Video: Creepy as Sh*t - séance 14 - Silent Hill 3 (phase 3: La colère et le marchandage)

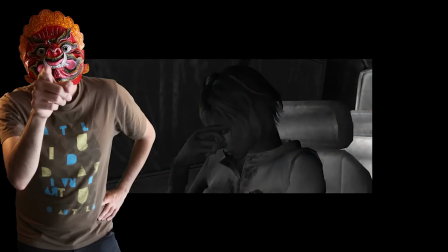Heather raconte l'histoire de Silent Hill, l'histoire de sa vie, l'histoire du premier opus.
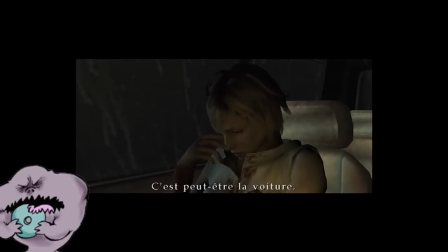Ce passage pourrait être maladroit s'il n'était pas si réfléchi. On observe un plan de coupe montrant le cahier qu'Harry a écrit en cas de décès pour sa fille.
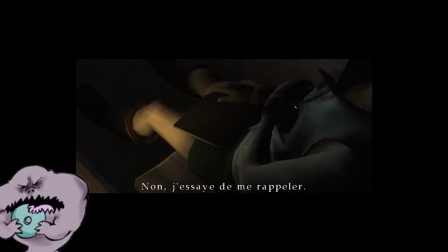Il est posé sur les cuisses de l'adolescente, rappelant invariablement le cahier de dessin lors de l'intro du premier jeu,
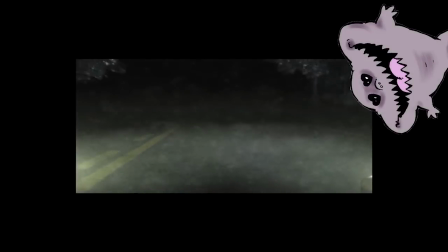posé sur les cuisses de Cheryl, assise à la même place, se faisant elle aussi conduire à Silent Hill de nuit. D'ailleurs, la première question de Douglas sert de rappel là encore. Il demande à Heather si elle dort, peut-être pour nous resituer et nous rappeler que Cheryl était endormie lors de son arrivée à Silent Hill.
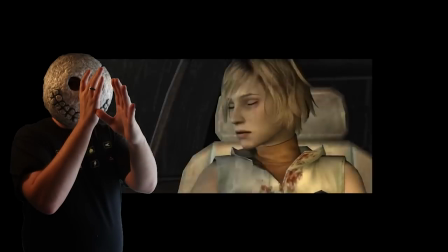La vérité éclate. Heather est l'enfant confié à Harry à la fin du premier épisode, enfant qu'il a élevé pendant 17 ans.
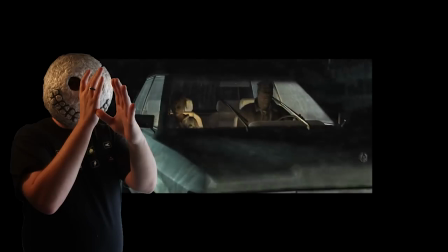Cet enfant qui est une réincarnation de Cheryl, d'Alessa, cet enfant qu'on cherchait à détruire auparavant et qu'on protège en la séparant de tout ce qui la relie à Silent Hill maintenant.
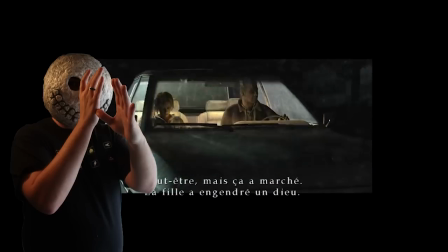Pour que ce dialogue ne soit pas qu'un simple résumé, un pense-bête au joueur du premier, quelque chose de tout à fait indigeste, la mise en scène et le rythme ont été pensés sur la bande-son.
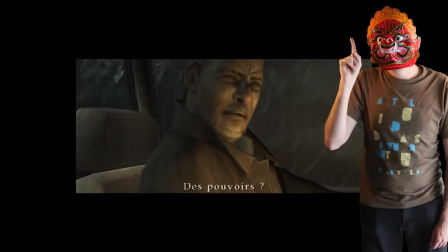La transition entre l'ambiance musicale de la scène, le bruit de la voiture de l'extérieur, et les sons et les voix à l'intérieur est absolument parfaite.
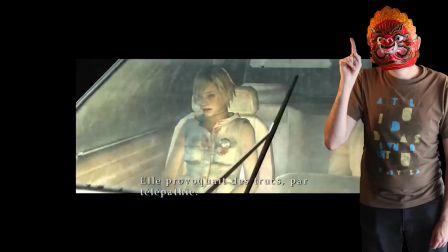Le point de vue sonore se rapproche des personnages tout au long des deux premières minutes. Même si la caméra est à l'extérieur, l'auditeur est dans la voiture, avec les personnages.
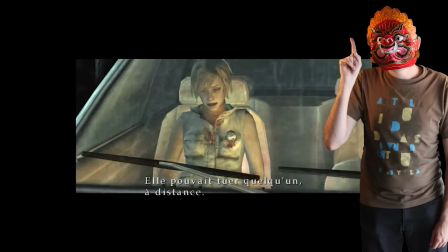Puis la musique réapparaît, avec voix et percussions,
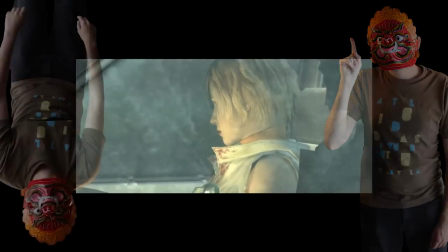en même temps que Heather mentionne son enfance à Portland. et tente de se souvenir des événements qui ont secoué Silent Hill 17 ans plus tôt.
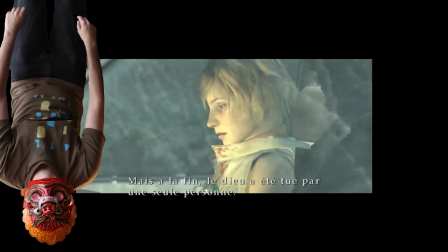La caméra se tourne vers l'avant, vers la brume, et le bruit du moteur, de la pluie et des essuie-glaces que nous entendons toujours de l'intérieur se confondent encore plus avec la musique. On les assimile facilement à un battement cardiaque, régulier comme un métronome.
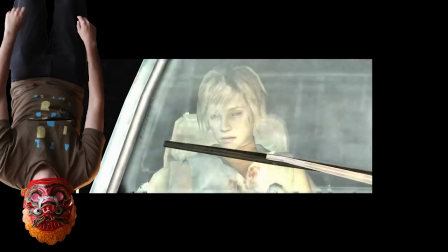Un battement cardiaque lent, reposé. Il ressemble à l'idée qu'on se fait de quelqu'un qui dort.
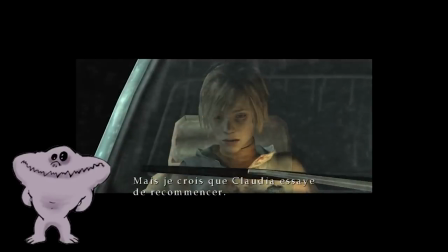Régulièrement, le visage de Heather apparaît brièvement, illuminé par les réverbères, là aussi au rythme, et les ombres soulignent ses cernes déjà marquées.
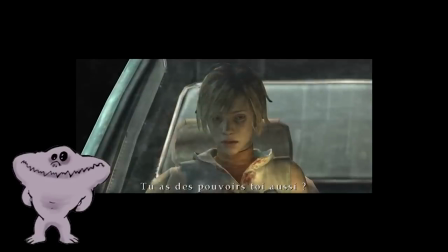Elle a l'air épuisée. Tout le dialogue suit scrupuleusement la partition, le rythme de la musique.
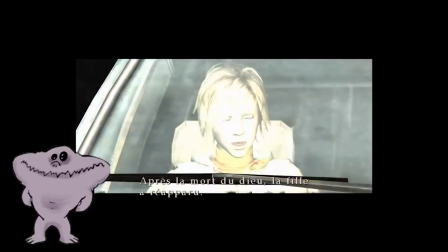Elle raconte à Douglas comment Dahlia Gillespie a voulu utiliser sa fille Alessa comme vaisseau pour la renaissance d'une divinité locale,
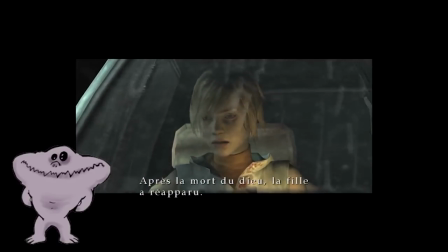Samael, puis comment Harry a adopté cet enfant en lui redonnant un nom, Heather. Elle explique enfin que Claudia, qui a provoqué la mort de Harry, veut recommencer le cycle en utilisant Heather pour une fois de plus tenter de faire naître Samael.
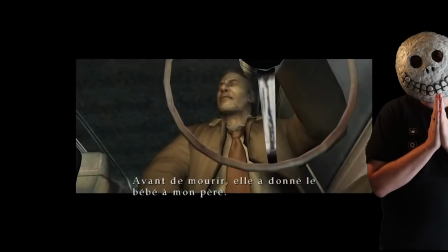Tout au long de ce monologue, la caméra est en face de Heather, que l'on voit à travers le pare-brise sur lequel ruisselle l'eau de pluie, comme si l'eau coulait sur son visage.
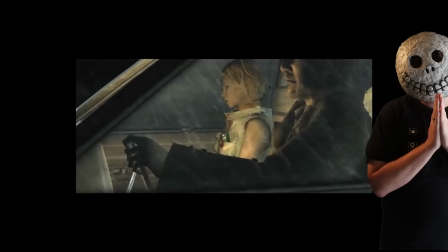Elle finit son histoire en racontant comment elle a été adoptée par Harry, comment elle l'a élevé et comment il est mort.
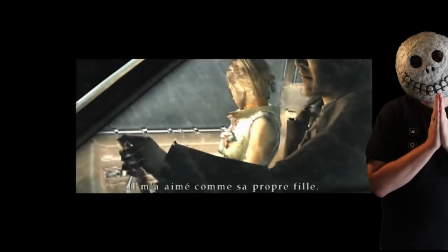Dépassée par les sentiments, elle finit par s'adresser à lui, puis la caméra sort totalement du véhicule, n'encadrant plus que l'arrière, alors que les bruitages et la musique nous suggèrent que nous sommes ressortis de la voiture,
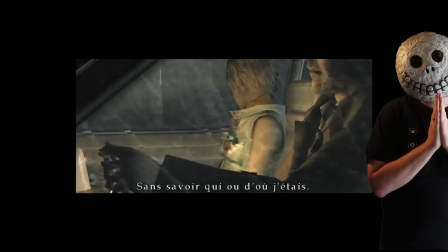laissant Heather et Douglas finir seuls leur voyage et leur conversation. Ne nous reste plus qu'un écran noir et le chant de Marie-Elisabeth McGlynn.
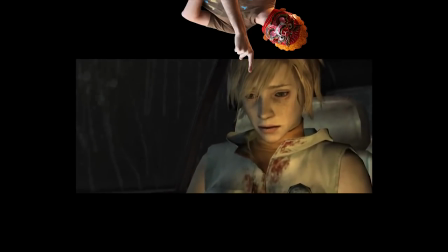Un risque, ici encore. Laisser le spectateur sur un écran noir pendant plus de 3 secondes pour laisser le morceau se finir.
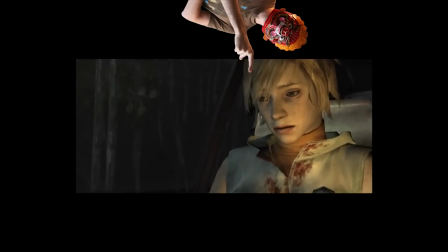Si cet effet accentue encore l'ellipse temporelle et la durée du voyage, plus longue que prévu,
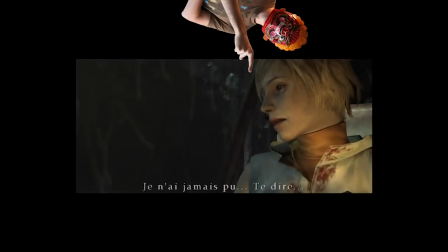il demande surtout aux joueurs d'être attentifs aux paroles écrites pour le morceau chanté par McGlynn.
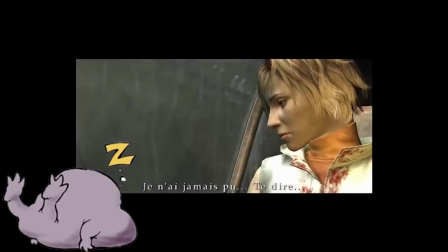La chanson, voisine des compositions de Massive Attack ou de Portishead, s'appelle Letter from the Past.
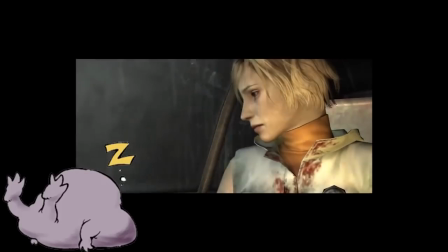Il est question de s'écrire une lettre à soi-même et de la relire des années plus tard pour faire un constat et considérer sa vie au présent.
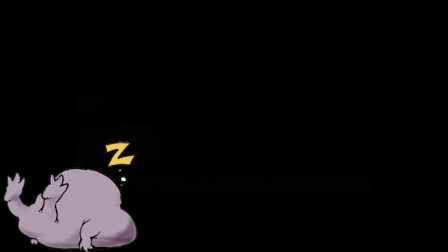S'il est empreinte de mélancolie, le style musical choisi aidant, elle s'achève pourtant par une même phrase répétée de nombreuses fois, expliquant que si nous avons été mis sur Terre, c'est pour ressentir de la joie. Cette rengaine, c'est ce que Heather doit tenter de se répéter pour ne pas perdre la raison.
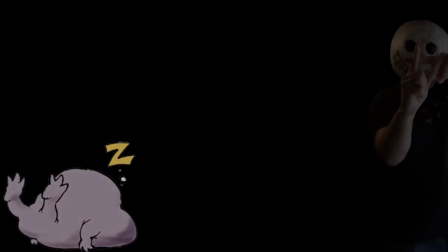Et c'est ce dont le spectateur doit se rappeler avant d'attaquer la deuxième partie du jeu. Parce que c'est également un autre risque que la Team Silent prend ici.
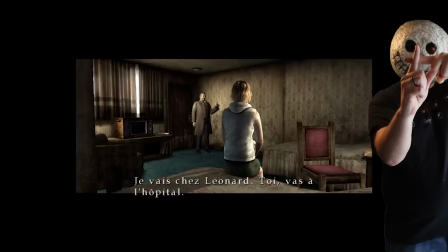Cette cinématique qui semble dévoiler tout un pan de l'intrigue et clore le scénario n'est en fait que la fin de l'introduction, qu'un rappel pour mieux situer les événements à venir. Et c'est par le sang que tout arrivera. Heather va devoir se faire violence, éliminer ceux qui se dresseront sur son passage, et grandir avec le passé qui vient maintenant de ressurgir à sa mémoire. Sa vengeance sera terrible, et elle se donne pour mission de tout bonnement éliminer l'ordre, la religion qui hante Silent Hill.
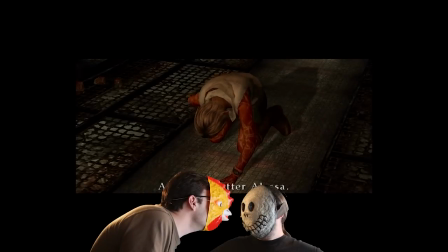Elle porte l'enfant Dieu. Elle est responsable du salut tant attendu par les Illuminés.